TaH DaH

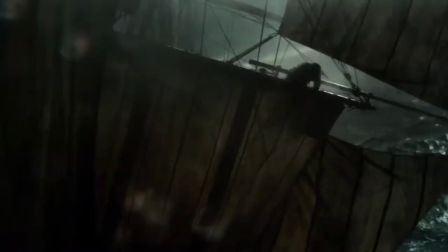243s
This immediate danger demonstrates the main character's personalities and the experience that each character has while setting the scene for the rest of the motion picture.
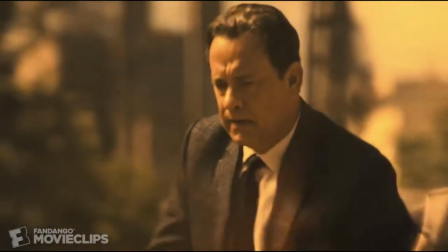252s
Inferno starts by presenting Robert Langdon in a hospital hallucinating and suffering from amnesia, then forces him to escape from an assassin.
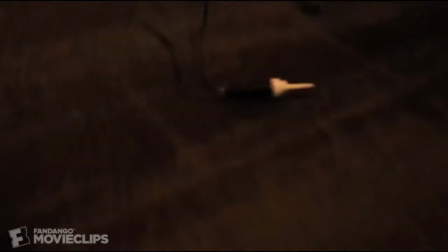261s
These shots show how much danger Langdon is in and introduces the audiences to his character and his partner Sian Brooks.
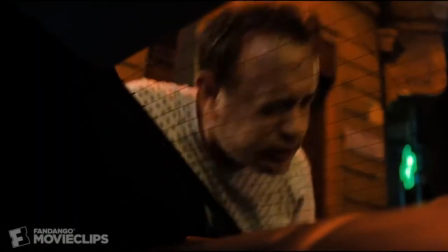269s
These introductions immediately launch the viewer into action while introducing the characters to the audience without the need for much narration.
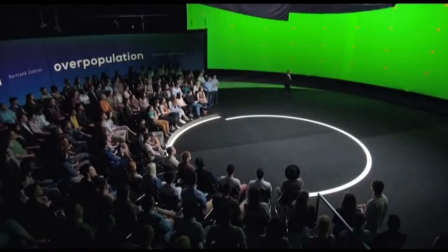277s
Despite being the only of these three films not to be based on real events,
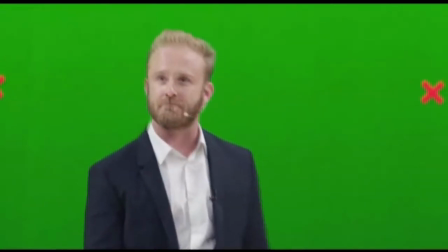281s
Inferno is one of the most revelance to today's society as it deals with the major issue of overpopulation and the effects of humanity
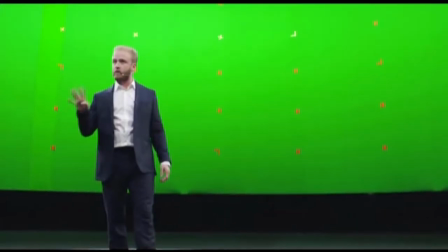288s
on Earth. this issue is motivation for the primary antagonists actions the major differences between the
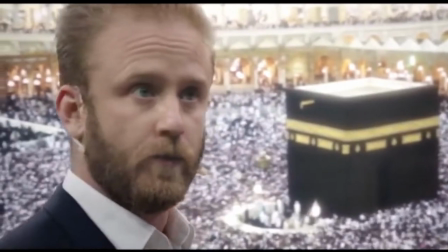296s
novel and the motion picture are interesting and real certain Hollywood trends in
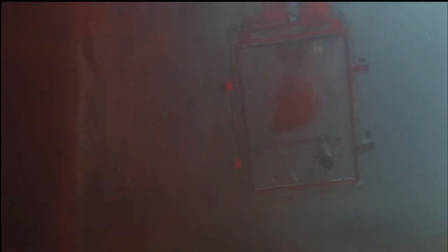301s
Inferno the virus will cause half the people on the planet to die in a matter of weeks
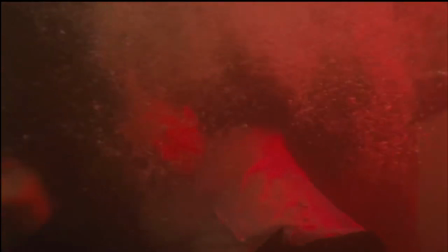305s
this mass murder is stopped and the film ends happily ever after
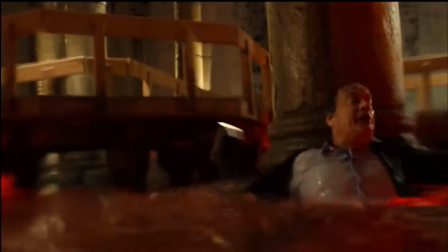311s
with very few negative ramifications however the virus in the book does
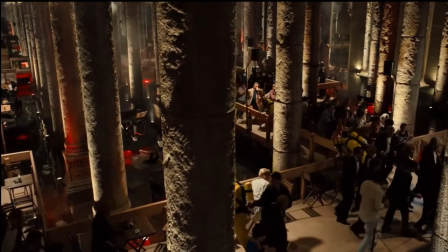316s
not cause any death and the heroes fail to stop its release. Instead of causing death,
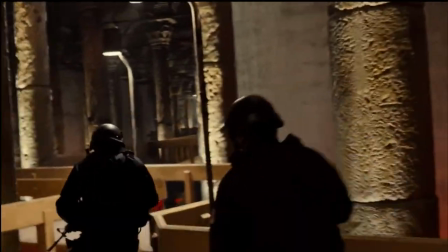322s
the virus sterilizes half the human population and slowly decreases population by halving the birth rate of humans.
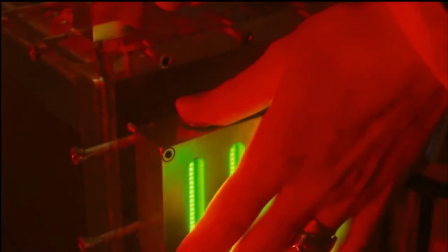329s
This difference in endings shows the pre-evalence of almost all films ending happily ever after and
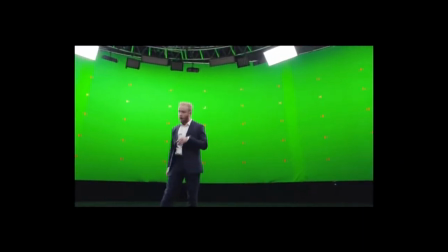336s
the reluctance producers have in funding a controversial film for fear of backlash from sensitive members of society.
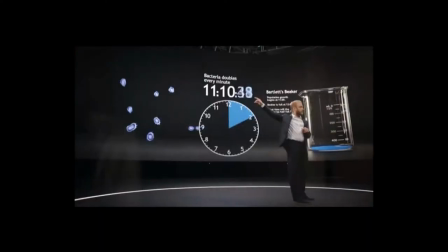343s
This Hollywood trend is not reflective of the real world and stops films such as
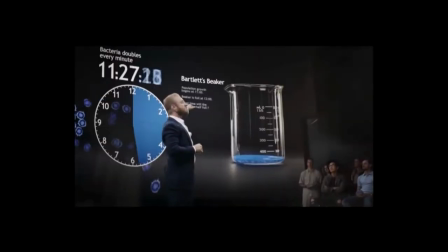348s
inferno from addressing the bitter truths that hide behind everyday life in conclusion
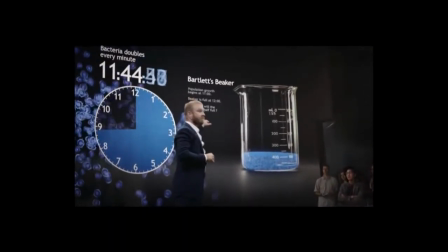353s
the themes explored in ron howard's films are complemented by his unique directing style
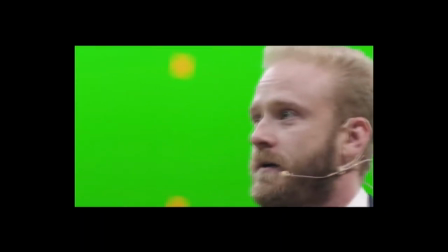358s
howard's style was drawn from his early experiences in acting this involves the
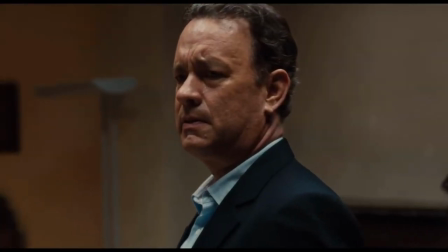363s
use of many close-ups complemented by the quality of actors chosen such as chris hemsworth and daniel brell in
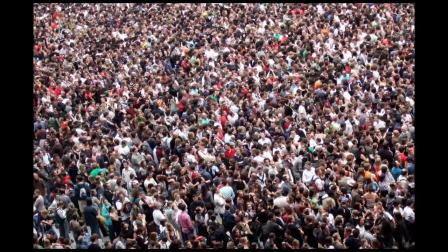370s
the heart of the sea inferno and rush Rush all address themes that have major ramifications with all of society.
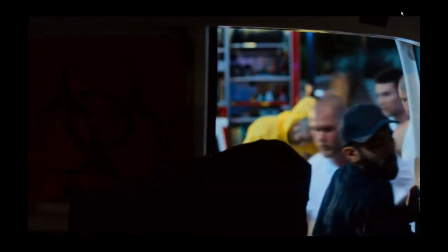376s
The limitations imposed upon Inferno by Hollywood Trends limit its quality and does not allow it to follow the theme of the novel.
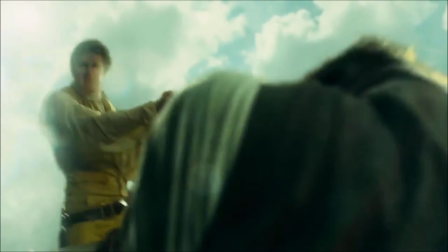385s
In the Heart of the Sea deals adequately with the major historical event of the sinking of the Essex, despite not receiving complimentary reviews.
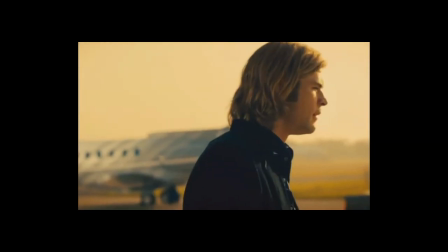394s
Rush follows the racing season with surprising accuracy and details the rivalry between James Hunt and Niki Lauda accurately.